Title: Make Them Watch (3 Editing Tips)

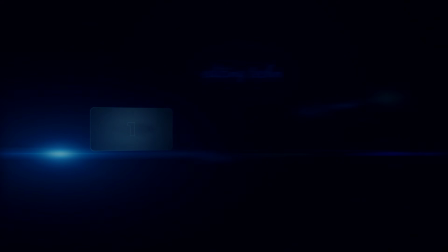if you can hook in the viewer and make him watch, you're winning the social media game. So in today's video, I'm gonna show you 3 editing techniques that will help you to hook the viewer in from the very first second. But before we begin, my name is Bart and I'm a video editor. I have been in the space for a really long time and I've grown my Instagram to over 50k followers.
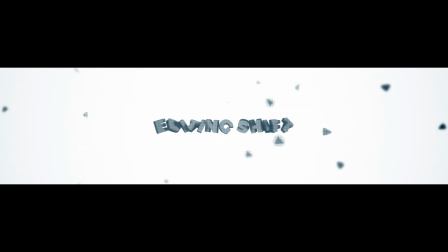So I think I know a little bit about getting people engaged. And I've also recently opened up my store with video editing digital assets.
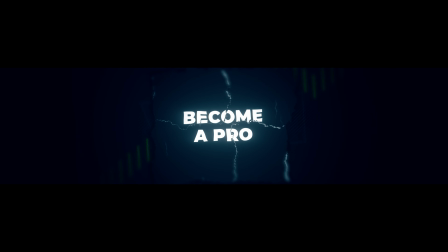So if you want to supply yourself with some sauce, then check out the description below. Enough for the intro, we're gonna get straight into After Effects.
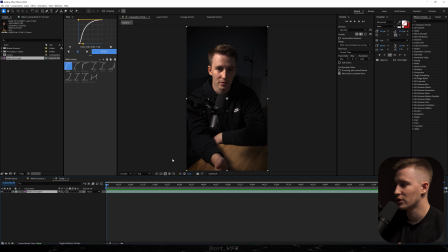For the sake of the tutorial, I got a talking head over here and we're just gonna work with this even though I'm not gonna match what I'm saying here. So obviously the video like that rather wouldn't get any attention, so we need to spice it up. The first technique would be adding the text, but that's quite obvious. So we need to animate the text, because whenever something is moving on the screen, it's always just more engaging. It's just adding that seamless touch and makes you wanna watch more. So let's go ahead and type something.
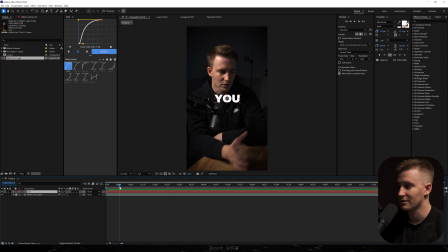So the first step would be just positioning the text in the right place, because obviously we just cut that text and typed in neat. It's alright, but it's quite boring. So let's delete this, and instead of that we're gonna put that word here. Then we're gonna duplicate the layer. Let's grab this somewhere here. We're gonna type in neat.
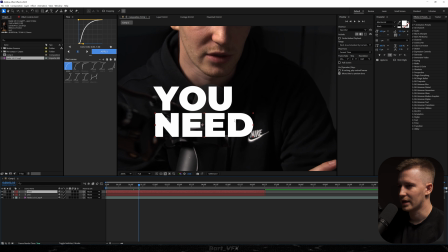We're gonna manually adjust it, and then we're gonna add another text, which is 2.
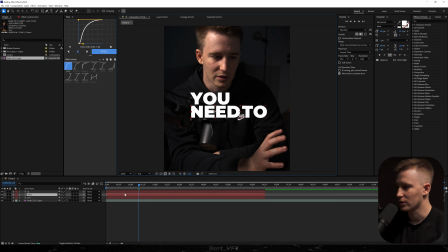Let's adjust this one this time, and we're gonna duplicate that word and put it here. So now it still doesn't really look that good. So what I would usually do is adjust the scale. So we're gonna go to U, decrease the scale, and we want to kind of make the words we want to emphasize bigger.
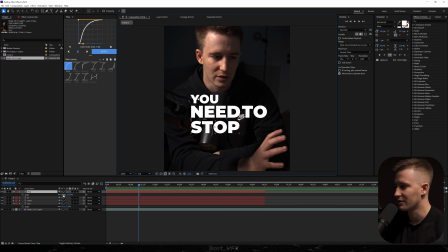So for example this, I'm gonna leave it like that and I'm gonna make the stop even bigger. And to me it already looks much better.
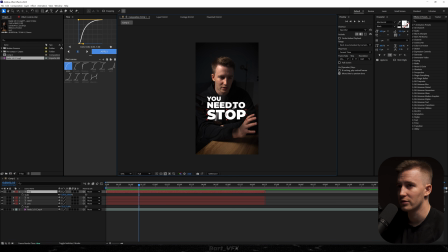Now we want to emphasize stop even more, so I would change the color for this for red. It's actually matching the scene right now.
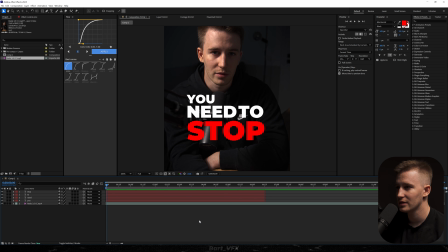Now we're gonna get on to animating the text. So for this, I'm gonna just add a subtle movement from the right. So for example, I'm gonna select all these upper 3 words and I'm gonna hit P, hit the stopwatch, move the keyframes forward, and we're gonna drag X a little bit to the right.
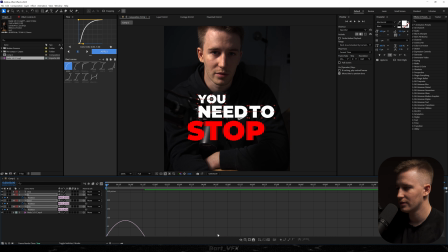Now I'm gonna select them all, hit F9, move to the graph editor, and here we want to make a mountain on the left, just like that. So it's already a nice subtle movement. We could actually take the second yellow dot and drag it more towards the left. I think we should squeeze in the keyframes to make the movement a bit faster.
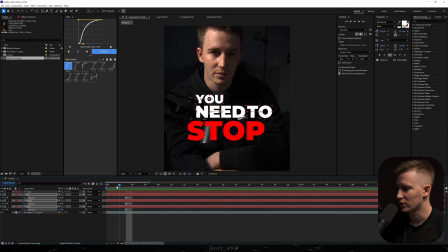Next step, we're gonna hit T, click the stopwatch, and we're gonna create keyframes for opacity, because we want to fade in the text. Now we're gonna offset each layer by 2 frames. Just like that. It's already looking pretty good. Now as for the last text, we're gonna create a keyframe for position and we're gonna slide it in from the bottom.
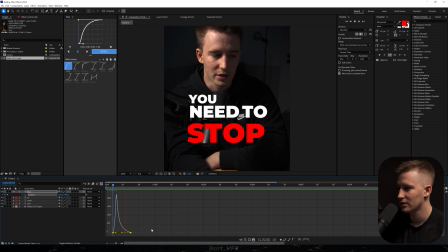Let me go to the graph editor, make sure to press F9, create the peak on the left, and now we're gonna spread out the keyframes and create keyframes for opacity.
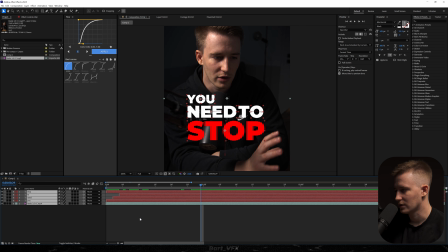Let's make a little adjustment. Okay, seems good to me. A second method to hook the viewer in is adding glow. Glow is an effect I use a lot and it's very eye-catching. So for this I'm gonna head over to stop and let's adjust the radius a little bit to just spread it out a bit more.
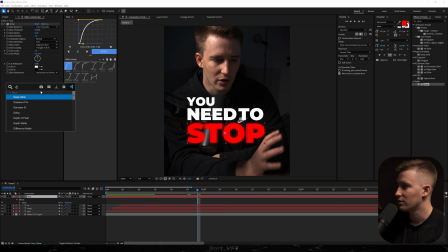Subtle but noticeable difference. If you had the deep glow plugin, you could use it because it just looks so much better. Let's just adjust the settings. Let's grab that radius, increase it to 800. Yeah, so let's do a little comparison. Before, after. So I'm gonna leave it like that with the deep glow.
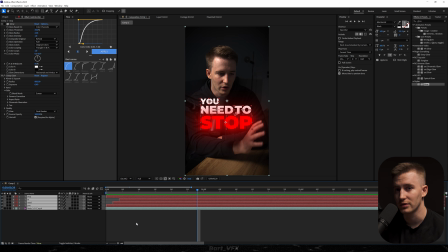And now the most important thing is zoom in and zoom out. So for this we're gonna create a new adjustment layer.
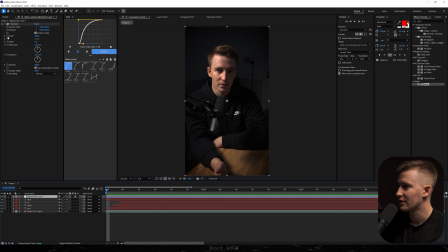Now I'm gonna add transform effect, and we could go to the very beginning, create a keyframe for scale, hit U, move forward, and increase the value.
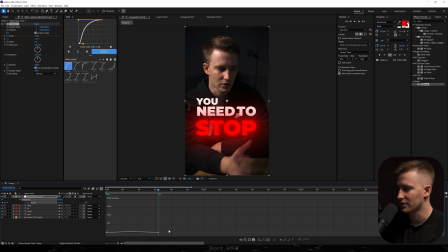Now we're gonna do the same thing as we did for the animations of the text. So we're just gonna create a peak on the left. But that's very intense, so we need to spread out the keyframes. That's already way better, but we could also go for a zoom out effect. So I can delete the keyframes, go somewhere here, create a keyframe for scale, go back to the very beginning, increase the value to around 115.
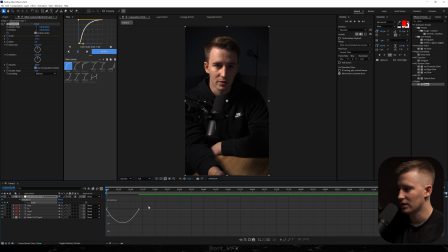Now let's select both, press F9, and in the graph editor we're gonna create the peak on the left again. That already looks so much more eye-catching than the original state. These things are so simple to create but very effective. Also remember to always use motion blur for the smoothest looks.
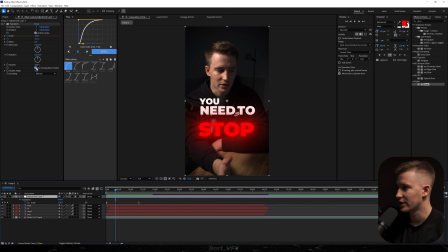If you want to add motion blur to the transform effect, you would head over here, turn it off, and increase shutter angle to around. The bigger the value, the more motion blur you will have. So I think I'm gonna stick with 200 and leave it like that.